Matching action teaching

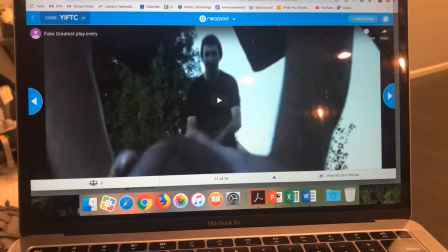Hey everyone, happy Friday. I hope Miss Addington played the Friday song for you all as is tradition.
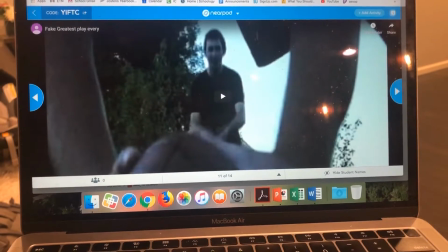Anyways, I wanted to go more in depth about matching actions so you really understood what exactly it was
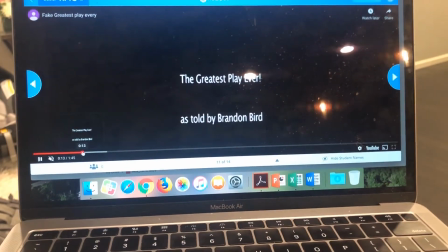specifically that I'm talking about in regards to matching actions. So, one of the examples I showed you was from
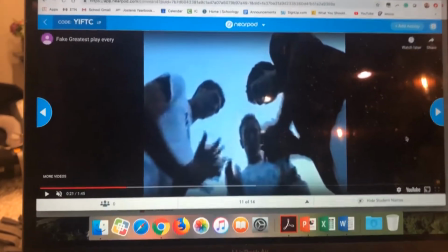a clip in my college days of a matching action assignment that I had.
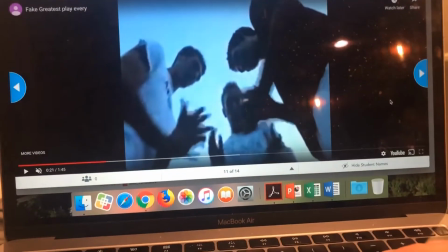And so this is similar. So let's look specifically here. So we have a unique shot.
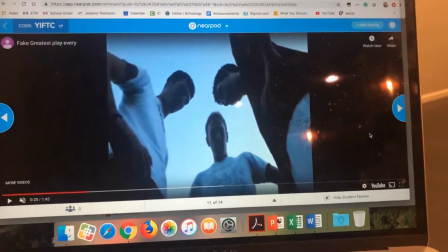That's part of this is we're telling a story, but we're using unique creative angles to tell it.
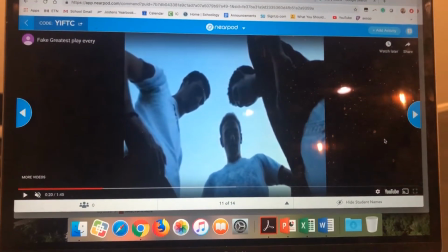So a shot from underneath, right? That's not a normal thing that you would see unless you're watching a story on a visual medium.
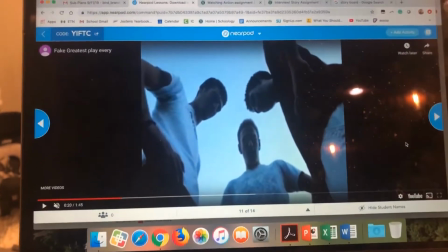So story or shot from underneath. We're starting to clap, okay?
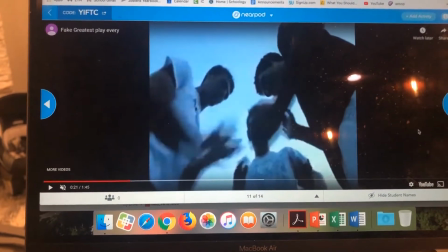Ready, break.
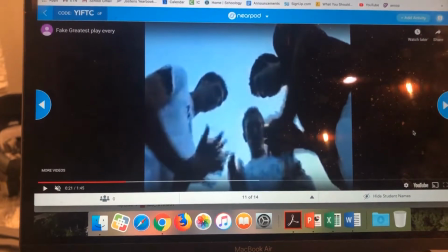And if you watch this shot, we're about to clap, and in this shot, we continue that motion.
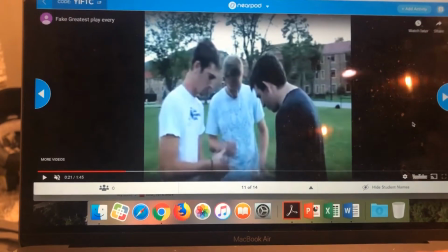And you can see there's not perfect continuity there,
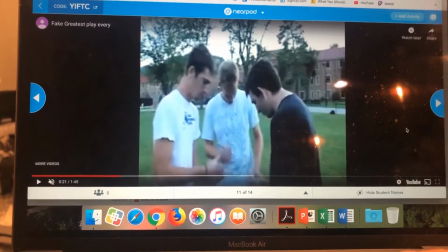but the point of this is that at real speed, you can't tell,
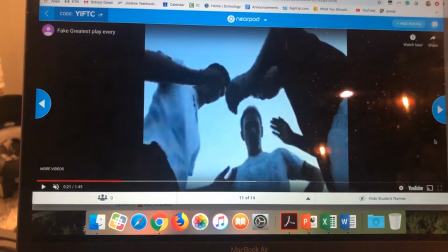if I can get these dumb ads to stop popping up.
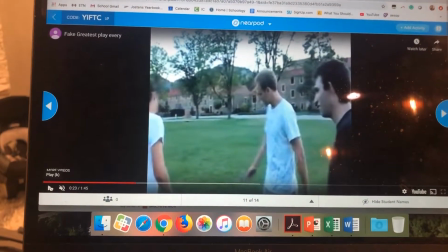At real speed, you can't hardly tell unless you're looking very closely that there's any issue with the action.
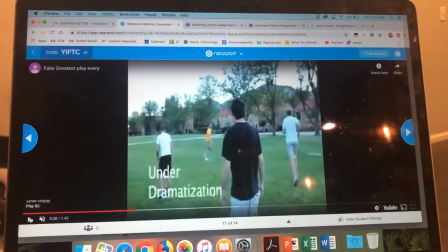So let's continue. I'll jump a little bit forward here in the story.
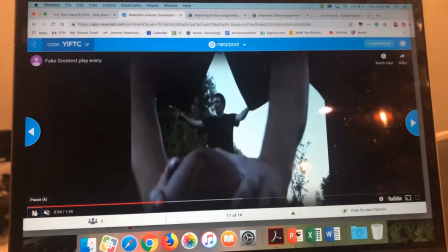All right, so I'm pointing with my arms.
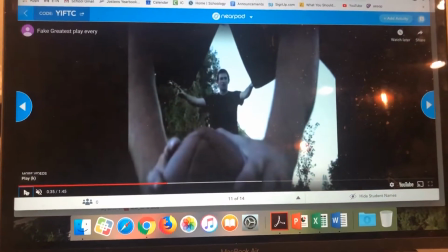All right, once again, another unique angle from just behind the ball between the legs.
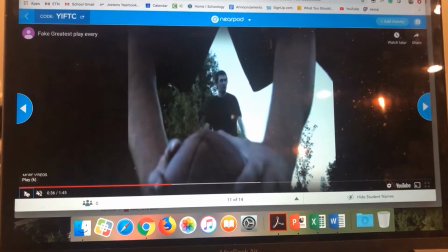Okay, everything here is building up for the motion on the
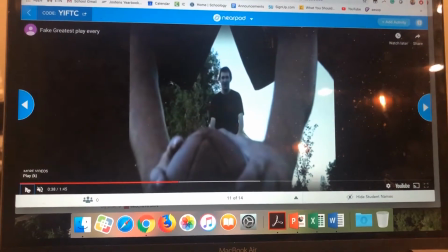cut of the camera to continue its action so it looks like one shot.
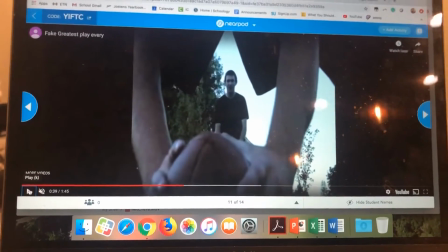This was all done in one camera.
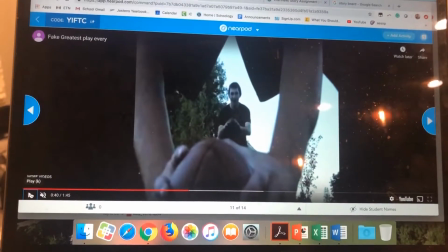There weren't multiple cameras taking this, so as you can imagine, we had to do these same actions over and over again.
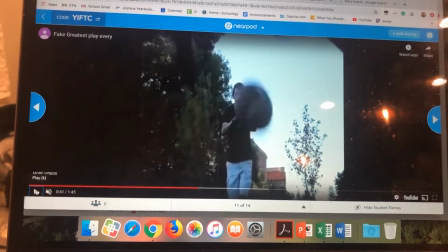So the ball's being snapped, you see it from this angle, and then you're going to see a cut here to a separate angle,
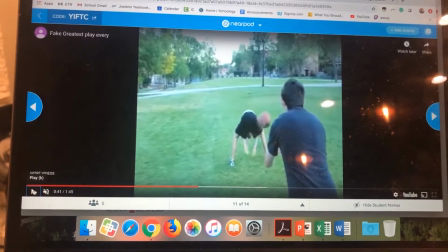and it continues that motion, okay?
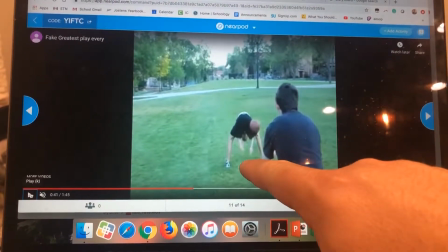If I were to cut this shot and the ball was still in his hands, you could tell there'd be something wrong with that.
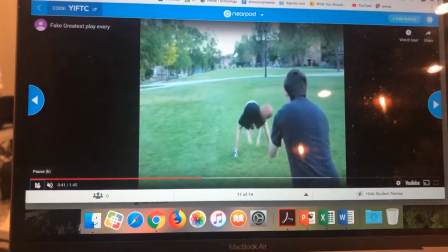I'll show you an example of when that doesn't work here in a second. But, all right, notice how the cuts are, right?
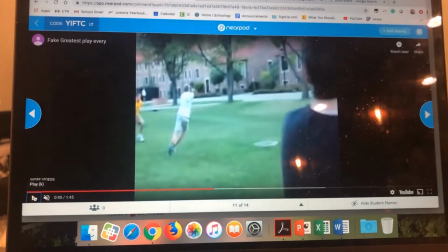These in slow motion. All right, I'm doing this little pump fake. And in a different shot, I'm continuing that same motion.
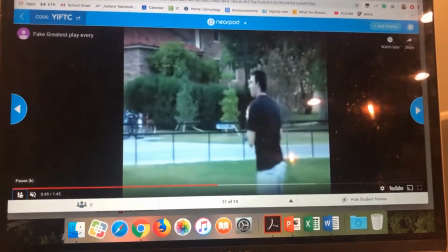All right, I'm stepping up into the throw.
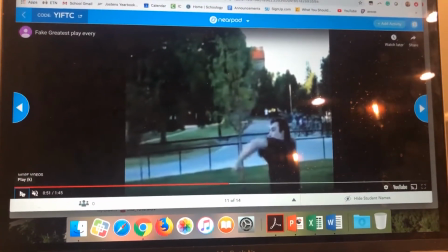We're cutting the angle of the camera, but I'm still doing the same motion.
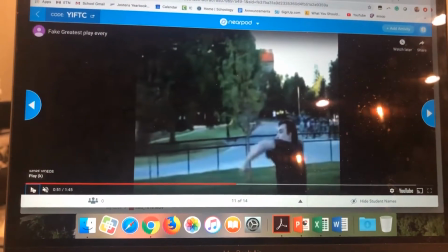See where my arm is? That's pretty good editing right there. And that's the type of editing I'm looking for in this assignment.
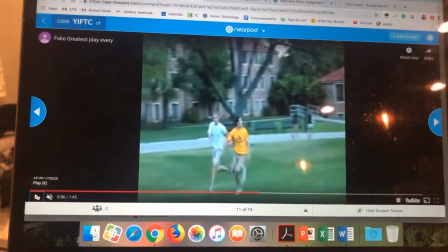Okay, creative angles or matching the action between shots.
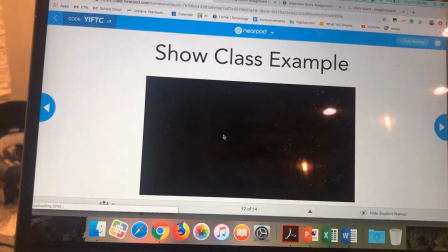I'm going to show you an example that was done in your class. You've already seen this example.
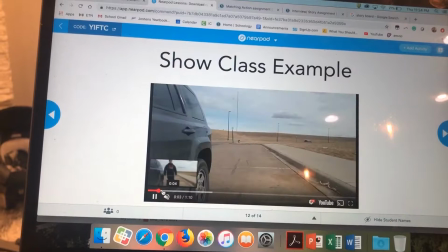This was done by a student named Brock Roylance a couple years ago. And so this assignment was perfectly executed.
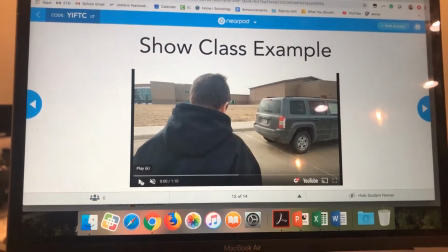All right, so in the previous shot here, and I'll try and go slow motion here.
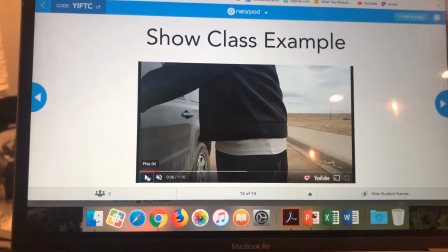All right, Draven's walking up to the car. Okay, look, he's opening the door, and we're going to cut to the inside of the car,
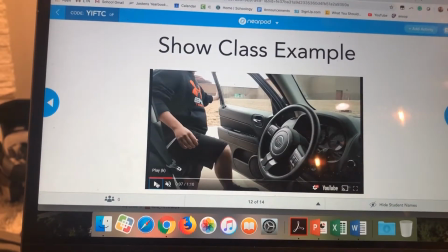and he continues that same motion where he's now getting into the car.
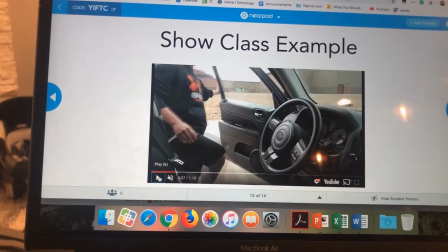You could just see in the other shot, the door's fully open, he's starting to get in, and it looks like one smooth, continuous motion.
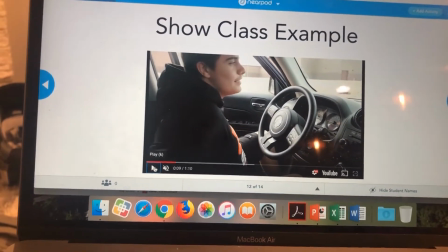Now, this is once again shot with different cameras, or I mean cameras from different locations, one camera, so they did this multiple times.
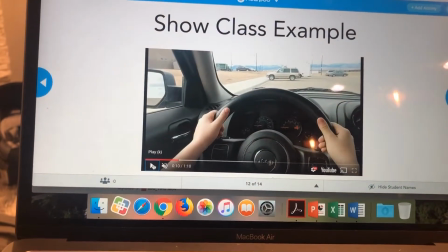All right, he's gonna sit down. All right, now that wasn't a match cut.
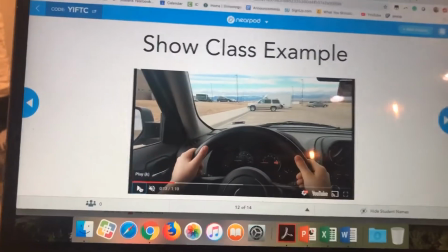All it was is continuing to push the story forward. A match cut is continuing the motion from one shot into the next.
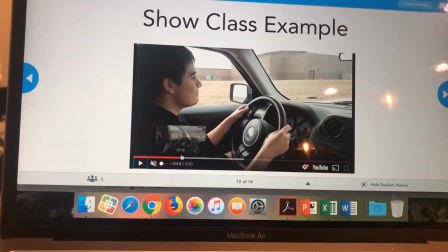So trying to go quickly here. All right, show you another good example of one he had.